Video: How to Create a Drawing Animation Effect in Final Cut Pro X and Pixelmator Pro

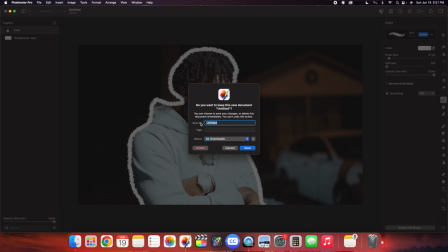[4:17]
I'll just delete it because it's just a tutorial. But if you want, I would encourage you to title it and then just save it wherever you want.
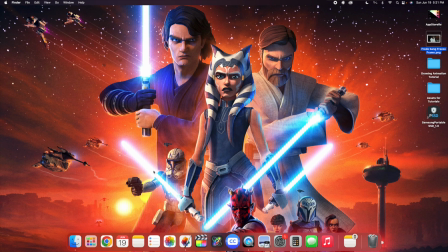[4:21]
I'm not going to do that just because it's a tutorial. So it'll basically just save into your downloads. It'll save as like individual frames, and then you can import them in Final Cut. So as you can see, here are the individual frames.
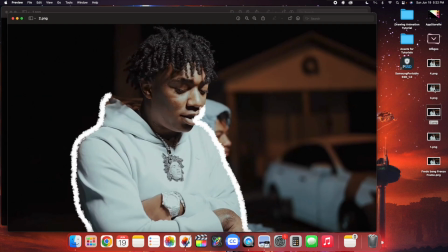[4:33]
So here is frame number 1, here is frame number 2, here is frame number 3, and then as you can see, here is frame number 4.
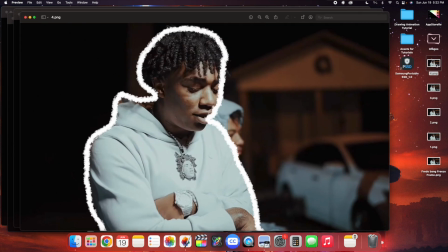[4:40]
So it's basically constructing individual frames. So you're just drawing and painting on each individual frame, and then you're putting it into Final Cut into like a sequence, and that sequence is going to kind of like simulate like you're actually drawing on it. So it's kind of like a stop motion effect, but there you go.
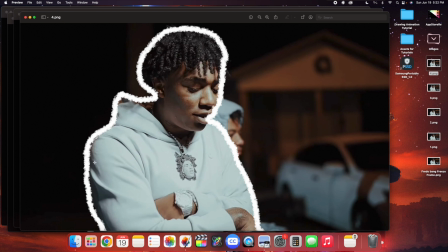[4:53]
As you can see, you're just basically taking that image, that still image, and then you're just creating separate frames, just kind of drawing on it, and I kind of create creates this really cool stop motion.
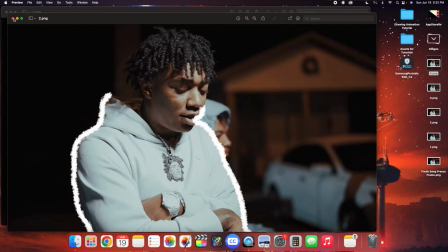[5:01]
So you can see here's frame 4, here's frame 3, here's frame 2, and then here's frame 1.
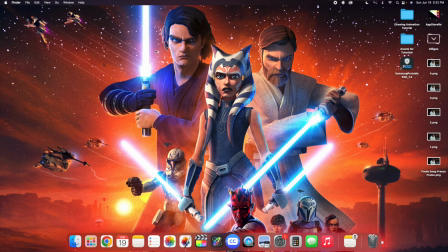[5:07]
And it's kind of like almost like a stop motion drawing animation. So now we're in Final Cut, and I'm just going to import the images by clicking Command I. So I'm just going to import the individual frames. So as you can see, here's 1, 2, 3, 4. Hold down Shift, and now we're just going to import these still images.
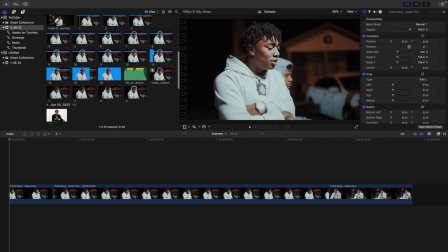[5:23]
So as you can see, here are the still images. As you can see, obviously, here are the ones that I did. But there we go. Here's frame 1, here's frame 2, here's frame 3, and then here's frame 4. So all you're going to do is you're just going to delete the freeze frame layer.
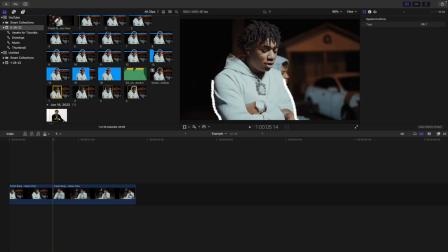[5:35]
You're going to go in between the two clips, and you're just going to import the drawing animations.
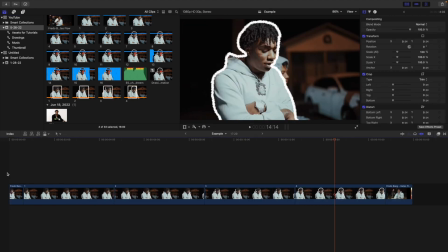[5:41]
All you're basically doing is you're just importing the drawing animations after the first clip. That's why you created the freeze frame. So if I play the video, this is what it looks like. As you can see, it just freezes, and there you go. There's a really cool drawing animation. Now in my case, what I did was I set the first frames to 3 frames.
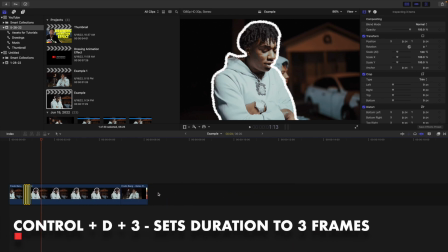[5:58]
So click on the first 3, Control D, 3 frames. And then I actually took the last one and I set it to Control D, 15 frames. That's just what I did. You can of course change it. Just the longer the duration, the longer the effect is gonna last. So if I play the video, this is what it looks like. As you can see, there you go. You have a really cool drawing animation. This one, all 3 of these last for 3 frames, and then the last one lasts for 15 frames. So as you can see basically here's the clip, it freezes. Here's the first drawing animation, here's the second one, here's the third one, and then here is the fourth one, and then it just holds out and then goes into the second clip. So you can see it's almost like a stop motion effect. So if I play the video, there we go. There is a really cool drawing animation effect.
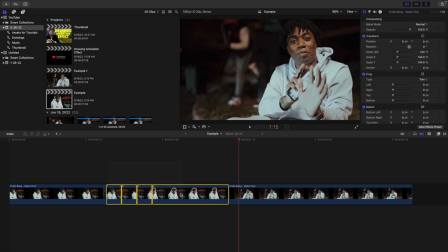[6:40]
Okay, the next thing I'm going to do is I'm going to select all the actual drawing animations, and I'm just going to create a compound clip.
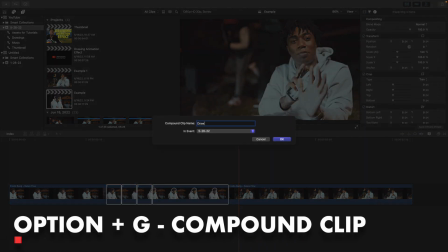[6:45]
So I'll click on Option G, and we'll just call this your drawings. You can name whatever you want.
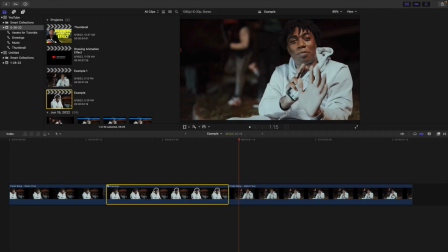[6:50]
So I'm just going to create a compound clip, because what I want to do is I want to animate the scale of all the animations or all the photos just to give it a little more life and make it look a little bit more dynamic. Head to scale, place a keyframe on scale, then go to the end of the compound clip and then change it to, I don't know, something like
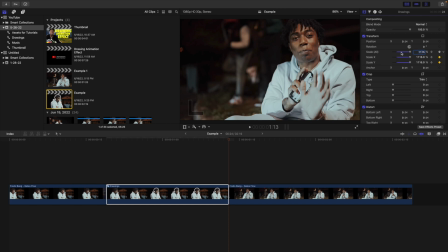[7:08]
we'll do 115%. Well, that's 1,000. So it changes to 115. So we're just gonna scale it to 115%. So as you can see, if I go to the beginning, it's scaled from 100 and it scales all the way up to 115%. All that does is it just makes the effect look a little bit more dynamic and just gives it a little more life.
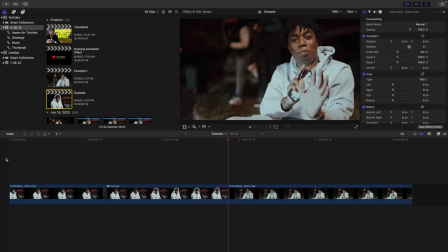[7:27]
So if I play the video, as you can see, there we go. That looks pretty cool. But as you can see, it's a little abrupt, and then I'll show you a couple of different things you can do just to smooth out the animation and make it not look so abrupt.
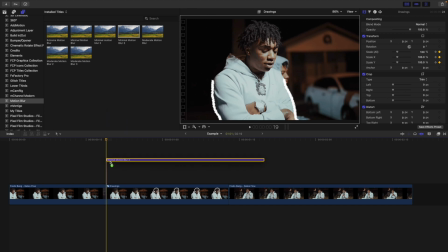[7:37]
So what you want to do is you want to add some minimal motion blur onto the actual animation.
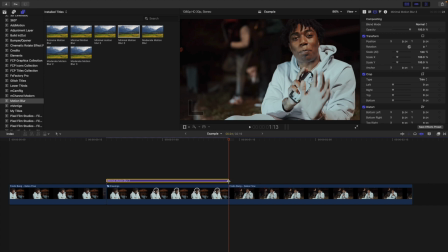[7:41]
All this on the scale animation, it probably won't make a huge difference or like a noticeable difference,
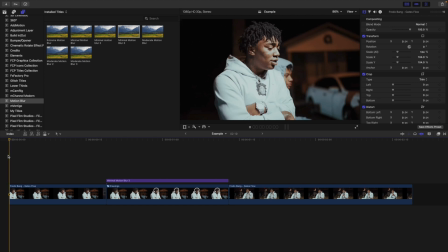[7:47]
but anytime you're doing any kind of keyframing, I would always encourage you to add some motion blur, because it's just going to help smooth out the animation. So as you can see, there you go. There is this really cool animation, and it basically creates a drawing animation and then also zooms in.
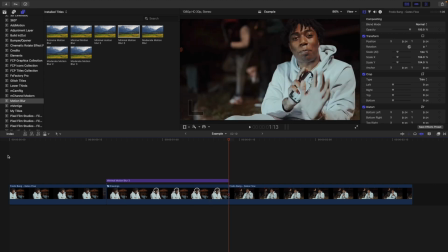[8:00]
But I will show you something else to make the transition a little more dynamic. Another thing you may want to do is you may want to add a flash transition.
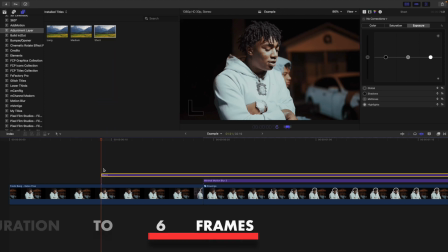[8:07]
So I'm going to add an adjustment layer, Control D, 6 frames. The links will be down in the description below. I'm going to head over here to the color section. I'm going to add a color board. Now I'm going to go to the beginning, make sure I'm on exposure, place a keyframe. So I just added a color board and placed a keyframe. I'm going to go forward 3 frames. So 1, 2, 3 frames.